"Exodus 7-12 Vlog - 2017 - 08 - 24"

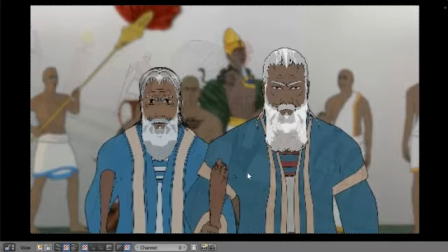So what I did is I just imported Moses and Aaron with those walk cycles active and with the empty that pulled them in and all that kind of stuff, and literally just flipped that around and moved them into their correct positions because Moses was on this side and Aaron was on this side,
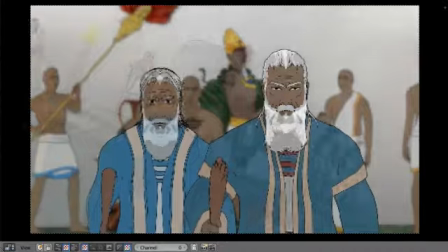as you can see over here.
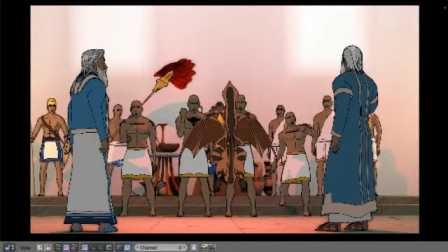There. So it couldn't be suddenly Moses on this side and Aaron on that side. It had to be consistent.
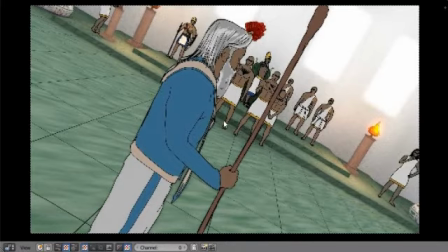And of course, Moses is over here, but you can't see him because of the distance between them for the lizard thingy to land. And of course, the focus is on Aaron picking it up. So he's not removed.
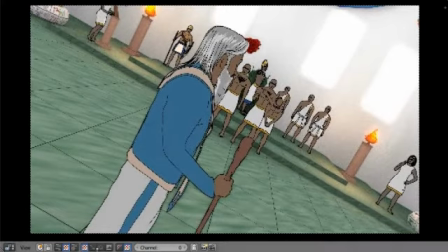It just looks like it. But he's actually physically standing there over here, literally just outside the frame.
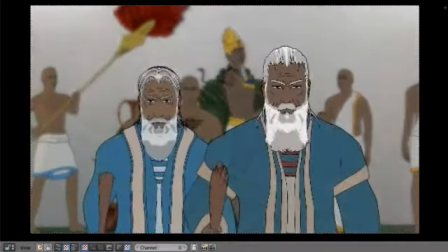It's very ironic. And then, of course, there's the walkout, which had to be slow motion.
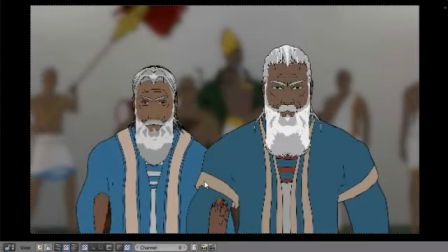And this is actually where God led me to use the lazy man's motion blur as a creative choice to create the slow motion effect.
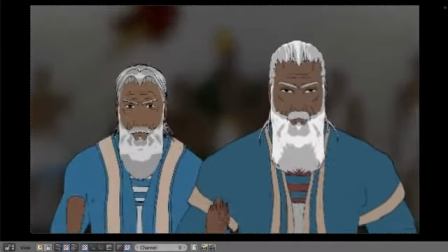So you can see there with the stick. See as he moves it, you can see that it's got this kind of trail going.
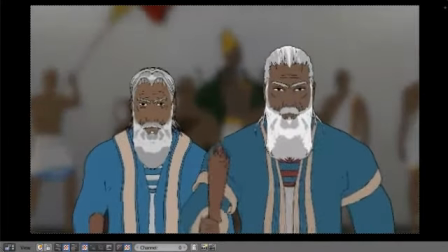So this thing runs at half speed. It was rendered at normal speed, but it's reduced to half speed
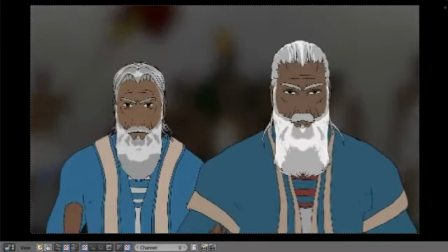to purposefully create a slow motion effect, where God then speaks to Moses. And the cool part about this scene is that the focus becomes on Moses. Even if you try to look at Aaron, your face comes back to Moses because he's in the forefront. So you know God is speaking to him, at least subconsciously.
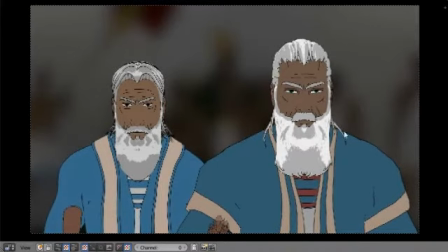because you're listening to what God is speaking and He is your focus, basically.
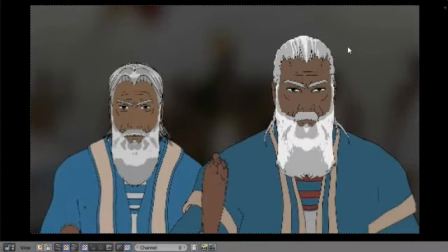Yeah. Anyway, so what happens then is they fade out, but unfortunately the shot's too long for the dialogue, so I had to shorten it. I had to shorten the next shot as well, which we're getting to now.
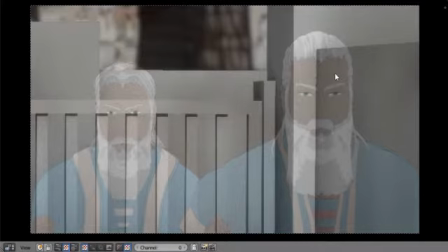So God tells Moses to get himself unto the river in the morning and to stand against the angle from which Pharaoh will be coming to the water. I wrote about this in the post concerning the whole river and the boat and all that kind of other stuff.
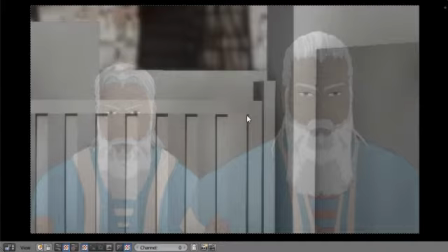It's interesting, to say the least. So I'm not going to talk about it now. You have to go check out the post. Ha!
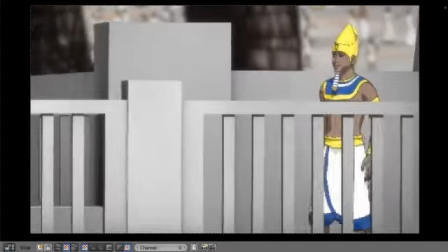So then Pharaoh comes walking out, all suave and happy, with the whole incident with the serpents behind him.
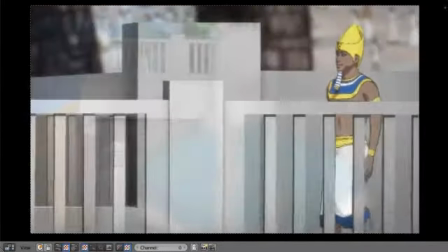Oh, just the most peaceful person on the face of the earth. And of course, who would he find waiting for him but Moses?
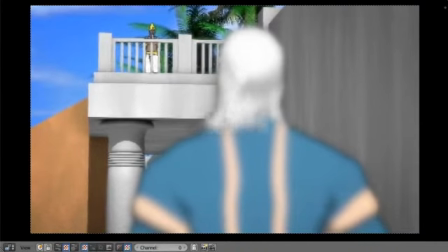And that's just the coolest. So, I want to show you guys these shots in their full motion.
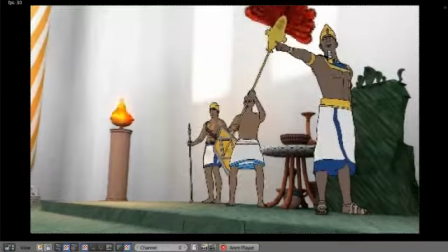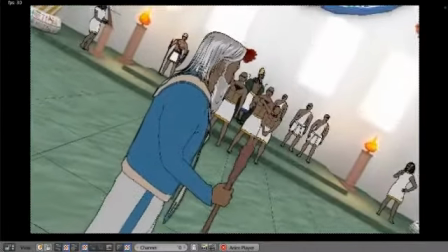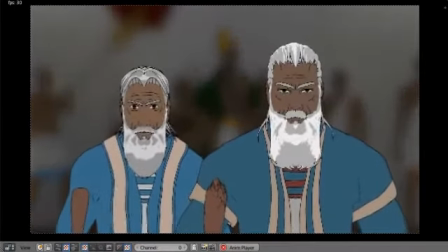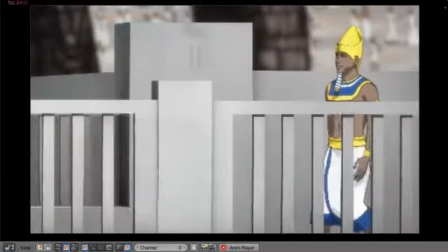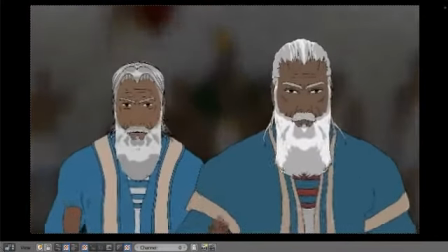Okay, so what I do want to do is I want to show you guys this one with the audio from about there.
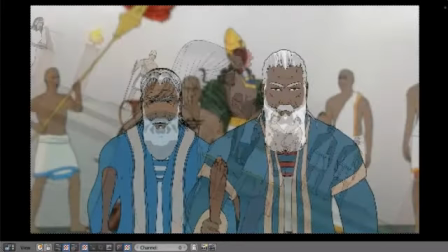I think he starts speaking there. Okay, so this is the audio.
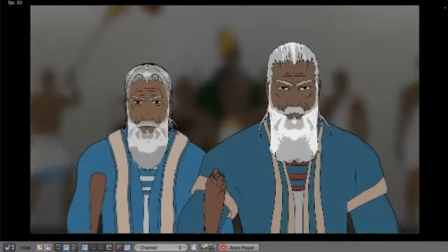Pharaoh's heart is hardened, he refuseth to let the people go. Get thee unto Pharaoh in the morning.
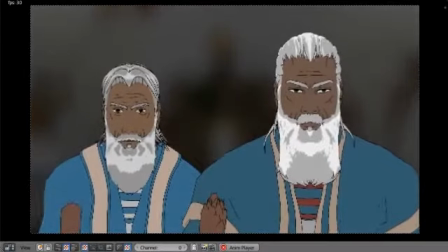Lo, he goeth out unto the water, and thou shalt stand by the river's brink against thee come.
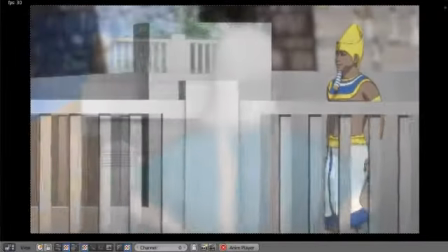And the rod which was turned into a serpent shalt thou take in thine hand, and thou shalt say unto him.
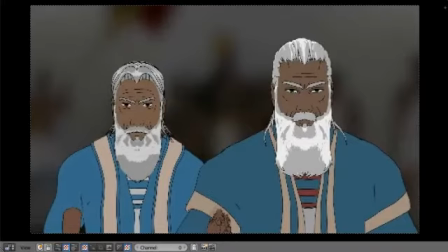I definitely have to turn down that river sound, but when you listen to it over speakers, it's really not that loud.
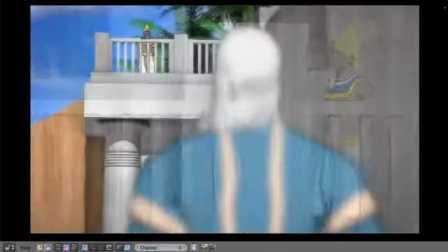I'm using headphones when I'm doing these vlogs, so it sounds like super, super loud.
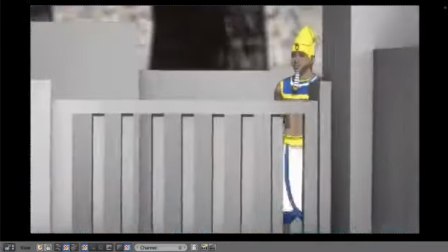So I definitely have to check that out. But I'm very happy with the look.
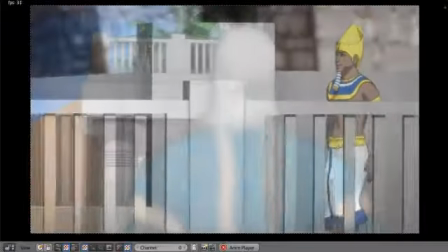The rod which was turned into a serpent shalt thou take in thine hand, and thou shalt say unto him.
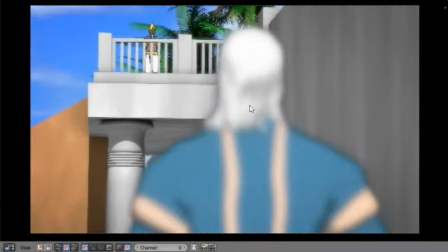I'm especially proud of his hair. His hair looks so cool. I know you can't really see much of it in the fuzziness of it all, but I can show you guys what the shot looks like without the fuzziness.
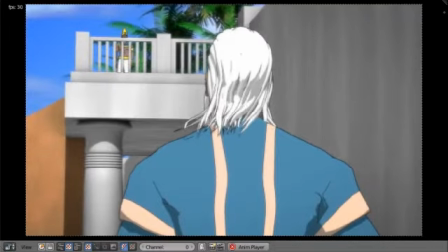And there we have the hair. As you can see, it's not perfect, but I really like the fluidity of it.
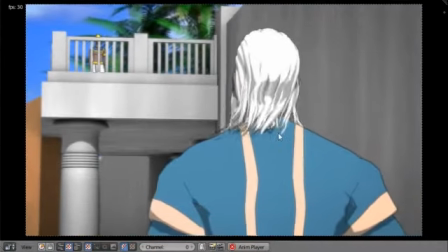It's really, really cool. I made it to blow this way instead of towards the wall because of the reasoning that
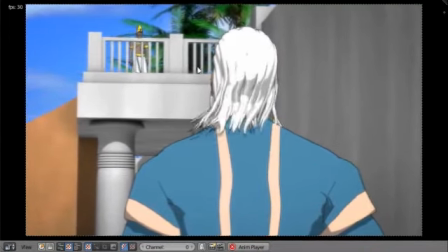if he stands by a wall where there's a lot of wind, the wind might actually
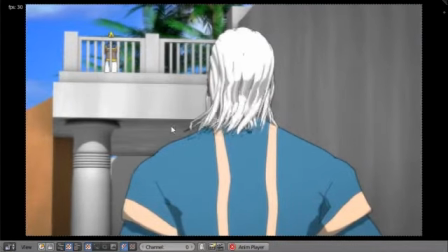reflect, can I say, off the wall and actually blow his hair both ways, not just away from the wall.
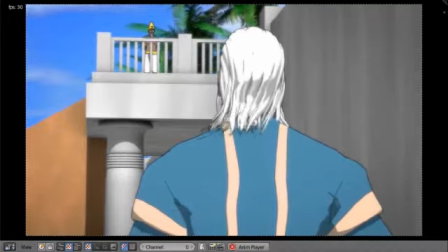Because it can also create a vacuum if it blows past him like this. It just depends on the wind and the day and all that kind of fun stuff.
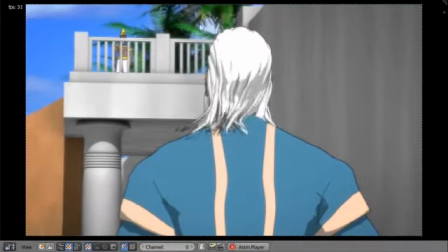So, of course, we also have the palm trees blowing. We've got his hair moving.
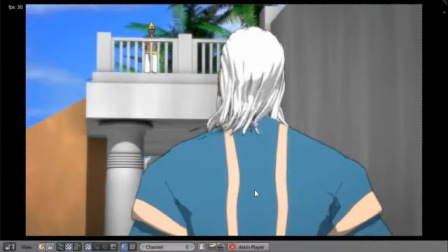Of course, you can't see it in his clothes, but his clothes are also blowing in the wind. So it's a very cool shot.
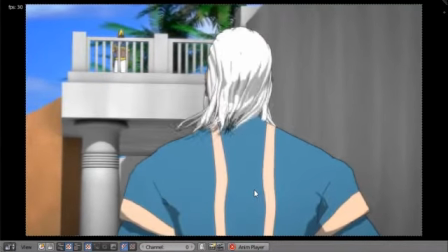Unfortunately, I had to shorten this shot a lot as well, but it's not the worst.
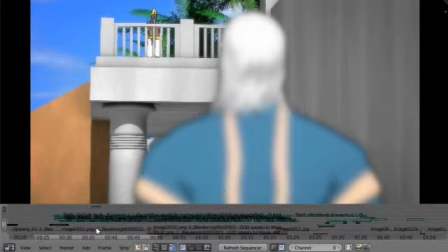As for the river sounds, though, I also went back to the start of the whole thing,
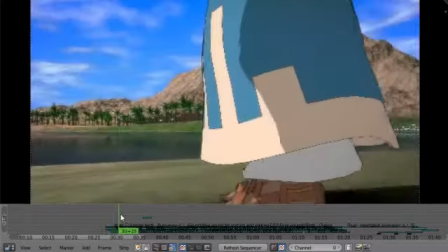and I added that same river sound that I just played you guys with Pharaoh, the real,
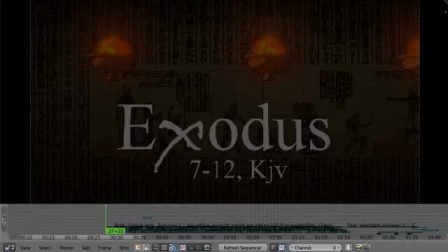roaring kind of river. It's not always like that the river is very busy to create that sound. I was kind of surprised, actually. But no, it definitely can sound like that.
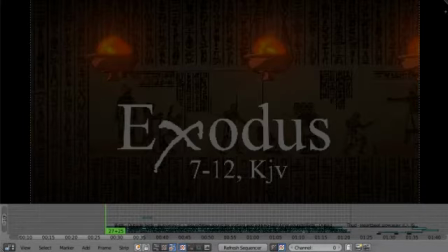So this is what it sounds like before optimizing it with the new river sound.
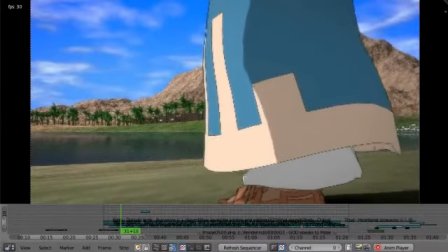See, I have made thee a god to Pharaoh, and Aaron thy brother shall be thy prophet.
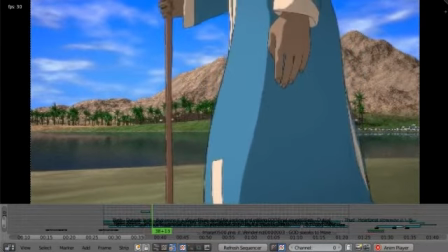Thou shalt speak all that I command thee, and Aaron thy brother shall speak unto Pharaoh, that he send the children of Israel out of his land.
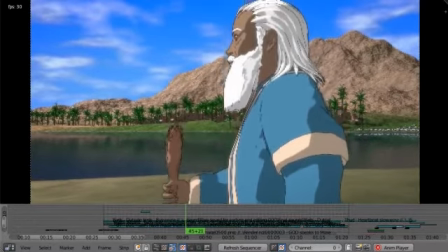And I will harden Pharaoh's heart, and multiply my signs and my wonders in the land of Egypt.
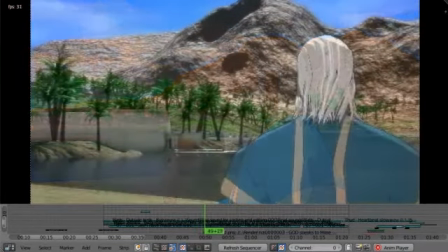But Pharaoh shall not hearken unto you,
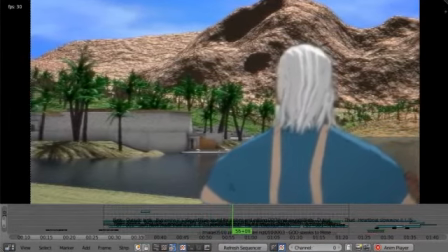that I may lay my hand upon Egypt, and bring forth mine armies, and my people the children of Israel, out of the land of Egypt by great judgments.
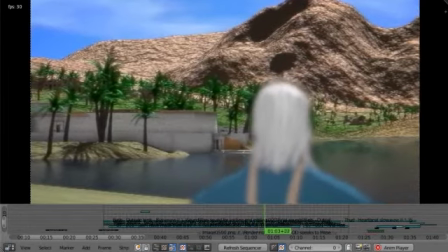And the Egyptians shall know that I am the Lord.
And that's basically it.
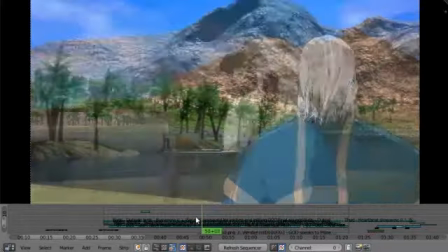I do have to turn it down a lot, especially while listening on the headphones, like I said earlier.
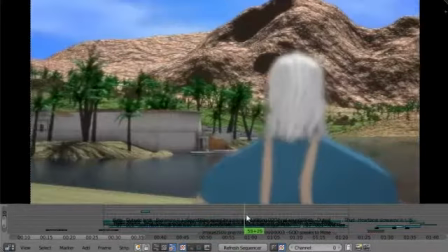But I do like that sound more than the trickle from before, which is also there.
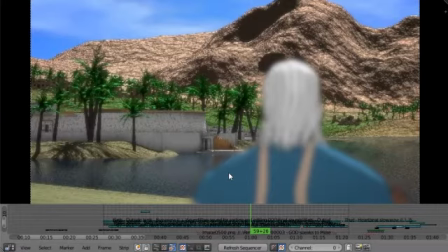But yeah, the kind of rapids sound has to be brought down a lot because it has to be in the distance, you know?
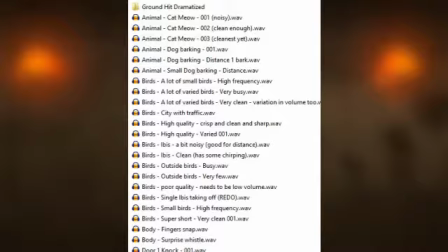Yeah. So I also worked on some wind noise this week.
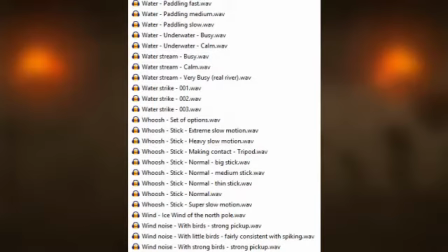And unfortunately, because of noise pollution or whatever, you have to record something like 10 or 20 minutes just to get like 2 or 3 of clean sound.
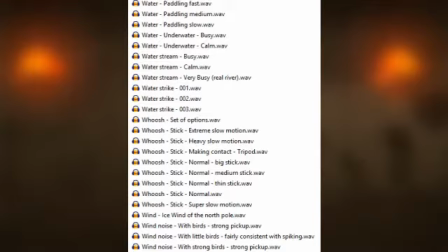Because there's always a plane coming over, or dogs barking, or birds being super loud, which is kind of ironic for birds. Or you're getting all sorts of roof sounds, you know, things falling on the roof and that sort of thing,
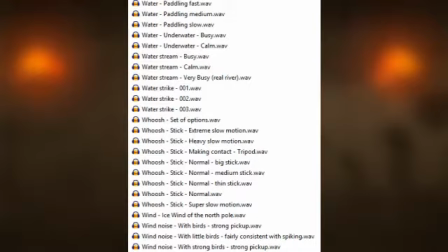which isn't consistent with the time period. So there's a lot of stuff that you have to watch out for. So I'm going to play you guys one with a fairly strong pickup with some strong birds as well.